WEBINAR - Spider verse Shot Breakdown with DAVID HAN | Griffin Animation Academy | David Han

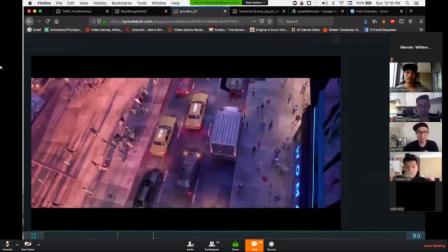753s
But once it gets to here, specifically,
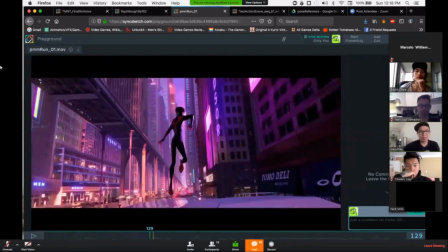760s
he is panted, Miles is panted to the camera,
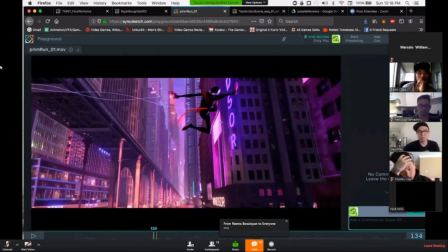764s
just so I can get that smooth, you see how he's doing like a sort of like an arc going on?
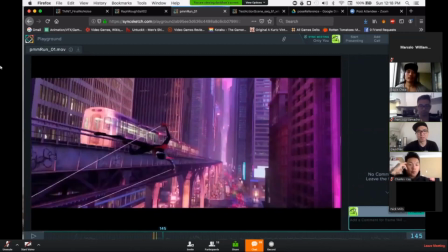772s
Just so I can get that smooth movement, I had Miles panted to the camera. Yeah. And then I think it turns off again,
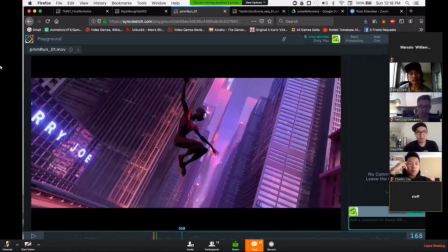779s
he's un-panted at this point. yeah are you parenting his master um
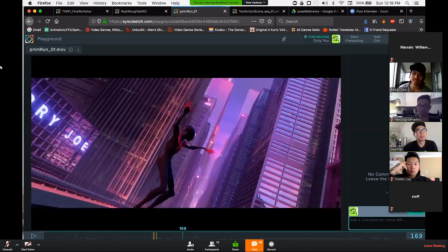787s
hey i think
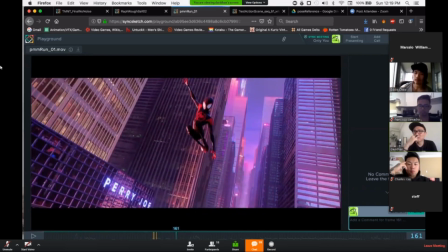793s
it was his i think it was just his main cog if i remember correctly yeah and then you just use the cog um
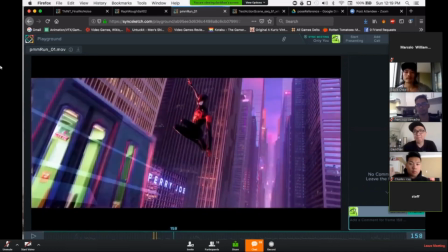806s
offset for like all the other stuff he's doing on the camera?
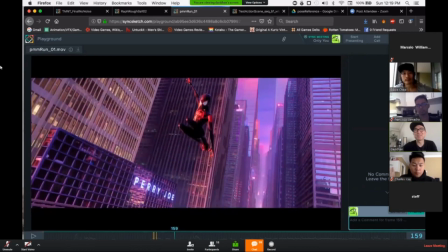813s
Yes. I don't remember because this was so long ago and I don't have the files.
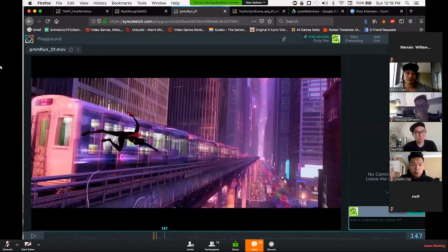820s
But we did, like, for these rigs, we do have lots of offsets,
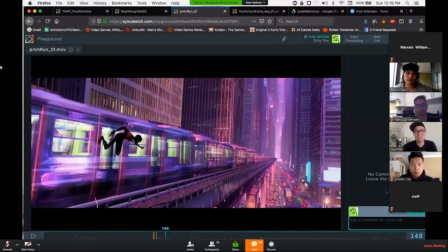825s
so it was kind of easy to use whichever control you need for parenting, stuff like this.
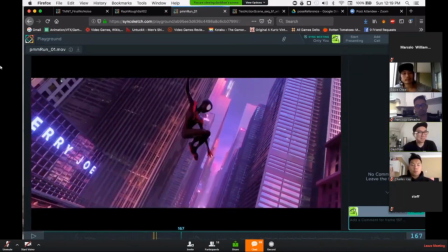838s
Yeah, so that's really the question. Yeah, totally.
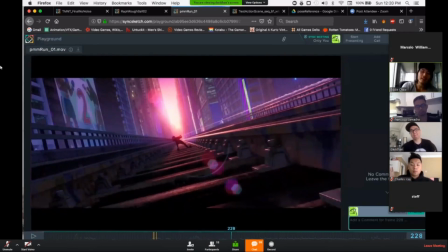846s
And I noticed you kept a lot of, like, even though you're finding a lot of reference, like, inline skaters, you're still keeping the Spider-Man elements in there.
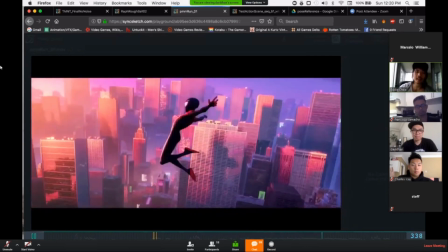859s
So you're still, like, keeping, you know, the iconic pose like that one, for example.
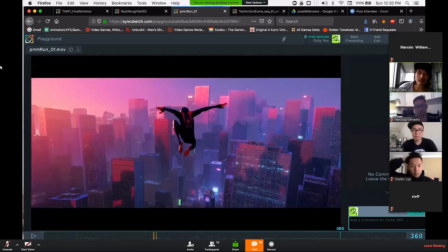865s
Yeah.